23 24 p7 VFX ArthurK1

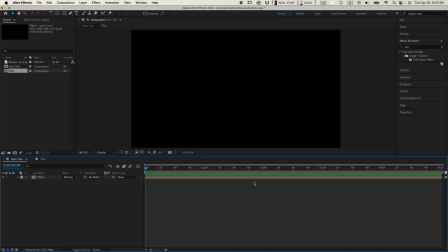[0:09]
so I'm going to explain how I made this effect. So this is basically like an intro animation for my modern interior in Blender. I'm planning to make like a short video showcasing the room I'm making in Blender,
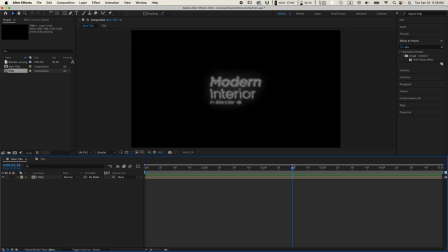[0:28]
and this is going to play at the beginning to like kind of introduce the entire project. So this is the main composition I'm working in, and I have like a bunch of layers here, so I'm going to explain like how I did this. So first I made a new composition, so just here, new comp.
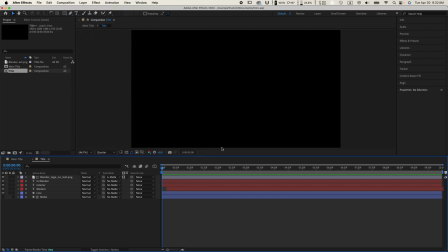[0:46]
It's 1920 by 1080, 60 frames per second, and then I used the text tool to type out the title, so modern interior and then in Blender. And the font I used was, I believe, Unigeo 64.
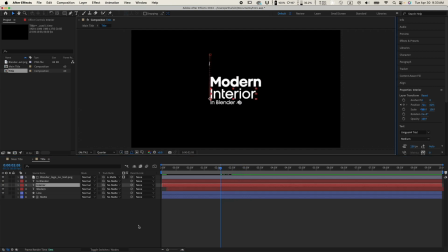[1:05]
And I have a bold version and like a regular version here, so. And then I also imported the Blender logo, so it's right here. I made it really small, so this is going to be part of the animation, but it's going to be like separate from the text because it's an image.
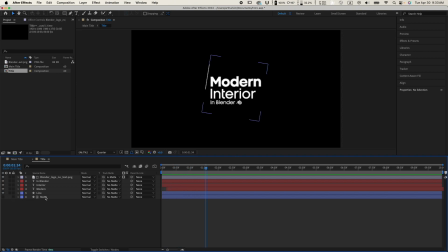[1:21]
The next thing I did was I made a square, which is actually a track mat, and I rotated that like 9 degrees, right here, just for some decorative style. And basically I didn't touch this for a while. It's kind of like the outline you see here.
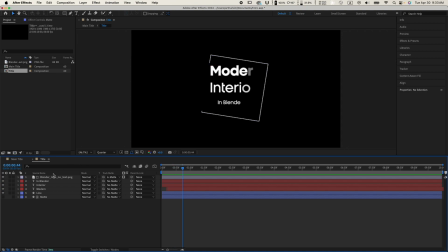[1:41]
So once I had that, I animated the text. So for example here, this kind of gets cut off like at this square. So that's why this exists, to make that kind of cut off effect.
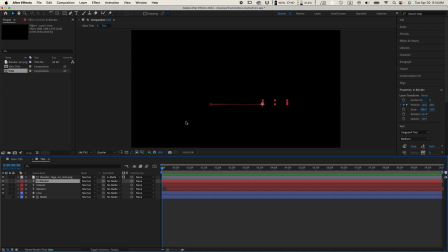[1:58]
So yeah, all the text starts like out of the square and it moves into the square, revealing it. And then I also made everything like Bezier, so it's really smooth.
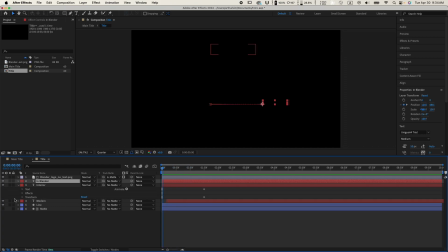[2:12]
And then also what I did was I added like a opacity animator. So that's what you see here, this range selector. So that's how all the text like starts fading in like that.
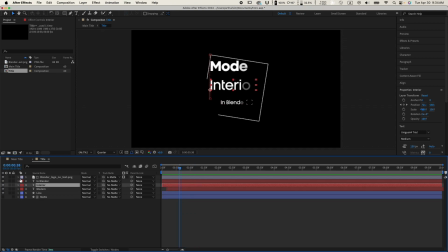[2:28]
And then for the Blender logo, it's a little bit different. So this is obviously not text, so I can't use the same animation. So I just manually animate the opacity, and that's how this works.
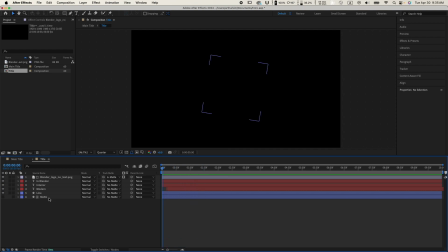[2:49]
Okay, and then the next thing I did was I did the outline. So this is pretty simple. It's just what's the right one? This is basically just a trim path animator, and these are all the keyframes I use to like make the path like animate around the square.
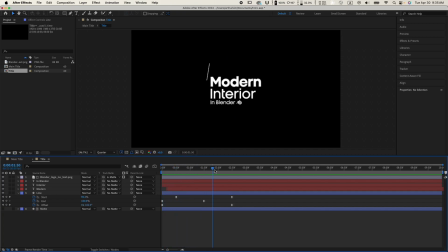[3:08]
So and everything's Bezier to make it smooth. Alright, and then one of the final things I did was I just pre-composed this. So it used to be all over here, but now it's a title composition now.
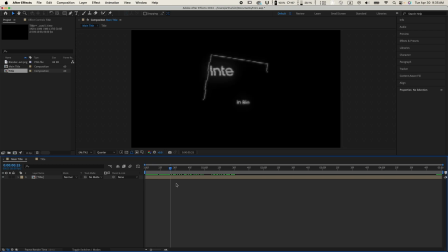[3:23]
And then I enabled time remapping. And what that does is it allows me to like change the time. So right about here, I just made it like reverse. So now, it goes back to the start.
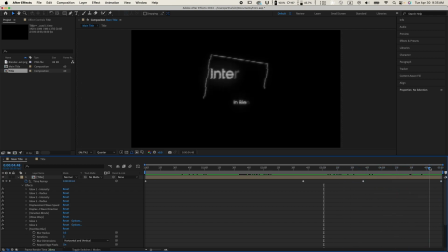[3:41]
It's a neat little trick you can use to like make your animations reverse. And then the final thing I did was I added like a VHS effect. So it's like something over here, I think. Yeah, the VHS flicker effect.
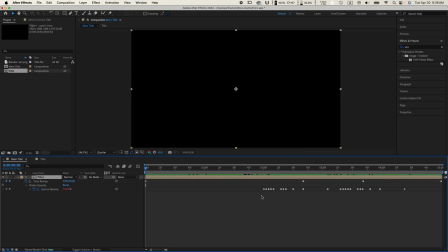[3:57]
And I edited like some of the keyframes here to like make the flickering on time. So yeah, and that's basically it. That's how I made this effect.